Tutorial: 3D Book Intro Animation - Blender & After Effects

And the reason I'm saying you should always export as an image sequence is because usually with high detailed scenes, there's a big risk of your computer crashing as it's rendering. And if you were to render a video, that whole file is corrupted and now you can't really continue it. You have to start from scratch. Whereas if you export as an image sequence, even if it crashes on, say, frame 30, at least you have 29 images rendered and ready to go. And you can set the render to continue from frame 30 onwards.
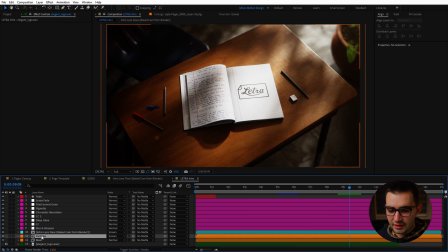Finally, in After Effects, I first brought in the music, the individual render layers, which are the particles and the main one. And you can see, because I used an OpenEXR multi-layer format, it allows you to store multiple view layers inside of one file.
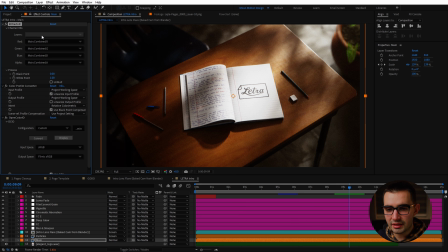But then we use the extractor plugin from After Effects, and we can choose which view layer we want to use. And then I also had to linearize it, because without that it looks weird. And then I also used the OpenColor.io plugin to make sure I'm working in the correct color space and gamma, which is Filmic sRGB.
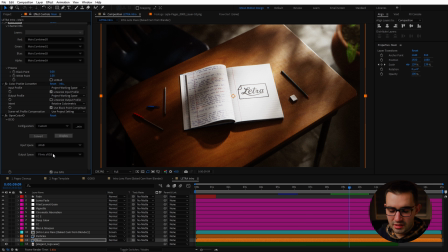Now, I know in Blender 4.0 now they have introduced AGX, but this was created during the time where Filmic sRGB was still the main one.
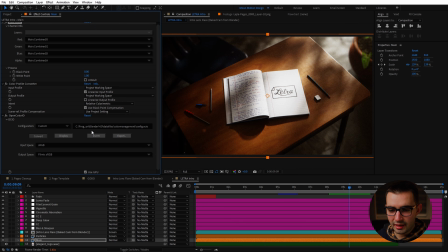And to get access to this, you can go ahead and search for it in your file explorer.
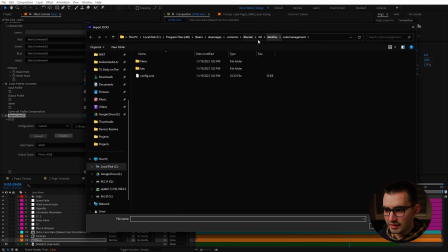In my case, it's within this destination, because I have Blender installed on my Steam account, Blender 4.0 data files, color management, and it's this file, config.ocio.
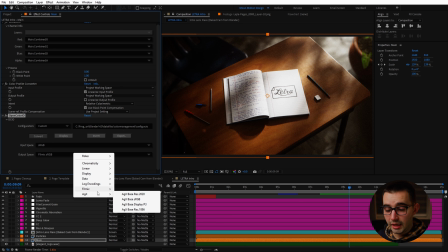And then you choose the input space, Filmic sRGB, and as you can see, we also have AGX available at the bottom now.
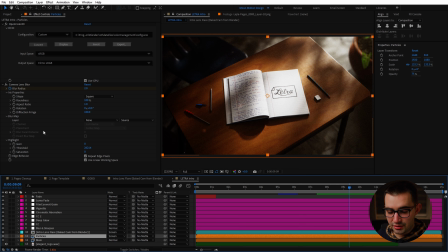As for the particles, there's a camera lens blur effect.
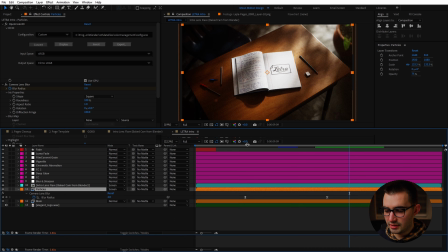So if I hit U to bring up the keyframes, actually, let me deselect that and then hit U without having anything selected,
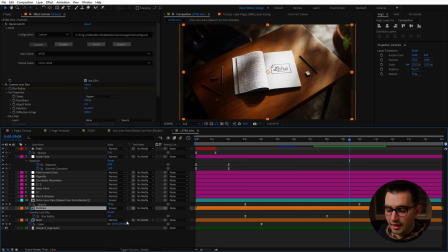which will reveal animated keyframes on every single layer. And you can see that the particles are blurred out at the start.
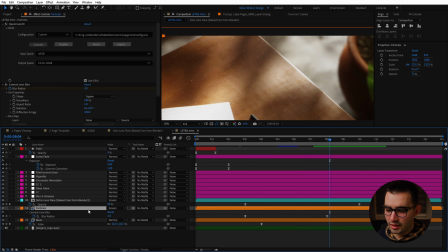And then over time, the blur kind of goes away and we're left with only 2% of blur.
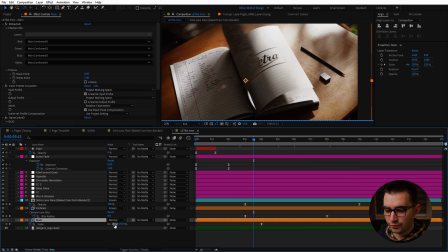Then we have the main image sequence also scaling down from 150%, because I guess I wanted to zoom in even more.
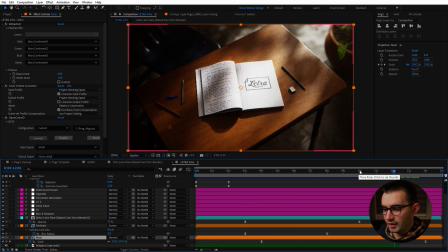Usually when I'm doing a camera pull or going inwards, even after the camera lands on its final position,
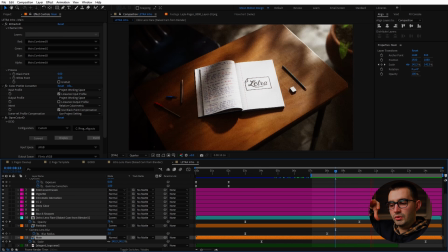I like to still have just a little bit of constant movement, so it very smoothly comes to a stop. Then we have the lens flare on top, which again is the pre-composition back here, which I showed you before.
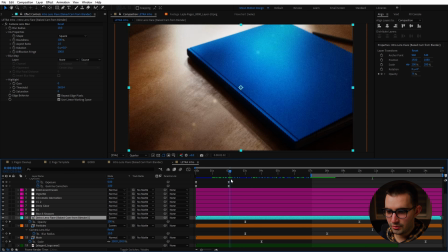And the opacity is animated, so you can see it more in the beginning, I guess, because you're lower.
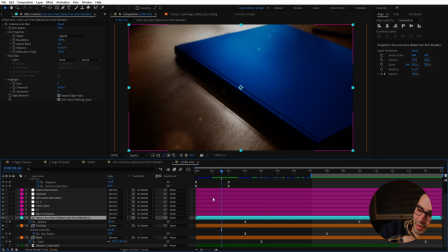So the logic was that because the camera angle, the lens flare was a bit more intense.
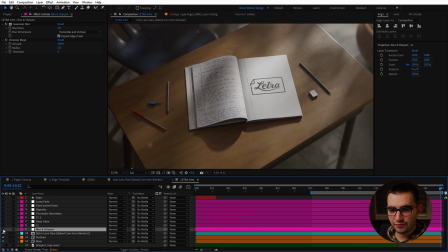And then we have a bunch of adjustment layers with different kinds of effects. So we have some blur and sharpen.
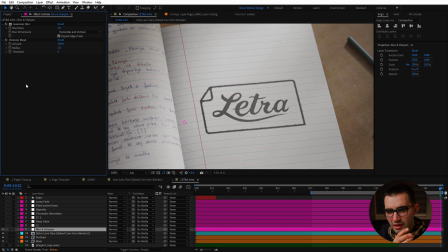It's very subtle. It kind of gets rid of the digital sharpness first, but then we introduce some contrast back in with the unsharp mask effect.
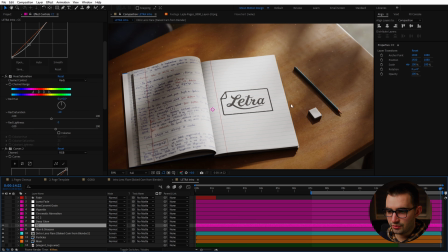Then we have some color correction, so curves and hue saturation to boost the contrast and the colors.
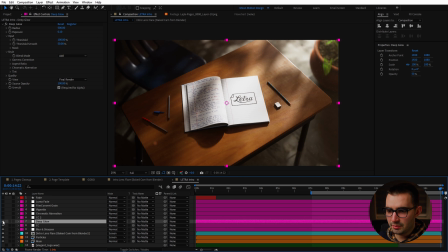Then my favorite glow effect, which is deep glow, just to add some bloom.
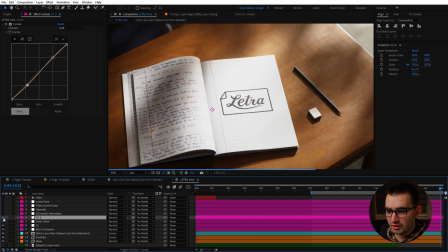Then another color correction on top to dial things back in.
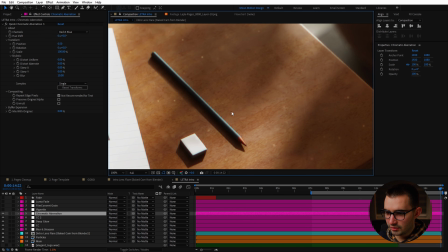Some chromatic aberration, which you're not able to notice much unless I really zoom in quite close.
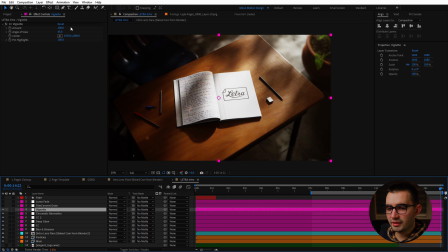Then we have some vignetting, and the CC vignette effect is actually quite cool because it allows you to pin the highlights, which means wherever there are bright areas in the image, don't add a vignette there. So now it affects everything else besides that part. But with the pin highlights set to 0, it washes out the highlights as well.
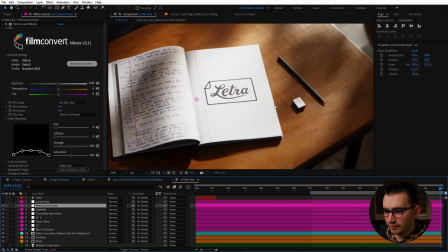Then we got some film convert grain, which is one of my favorite things to add.
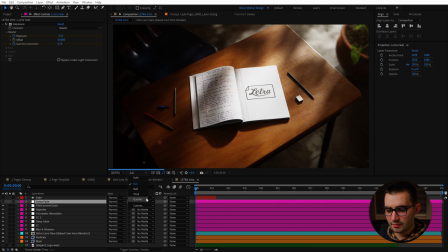Then for the fade in at the beginning, as I said before, I did animate the intensity of the lights,
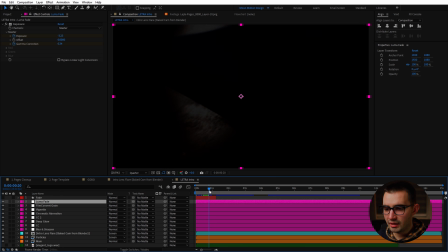but then I used the exposure effect to give it a luma fade where we get to see the highlights first and then everything else. And I help that with a black solid on top, which animates from 100% opacity down to 0. So then we get a fade in that's a lot more interesting. Alright guys, we've reached the end, so thanks for watching and being patient all the way through.
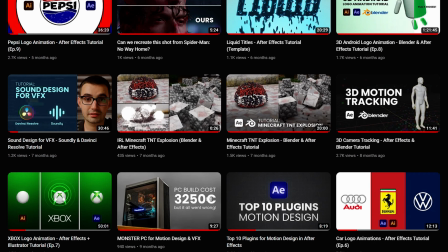Again, consider supporting the channel and taking a look at various project files available from previous videos.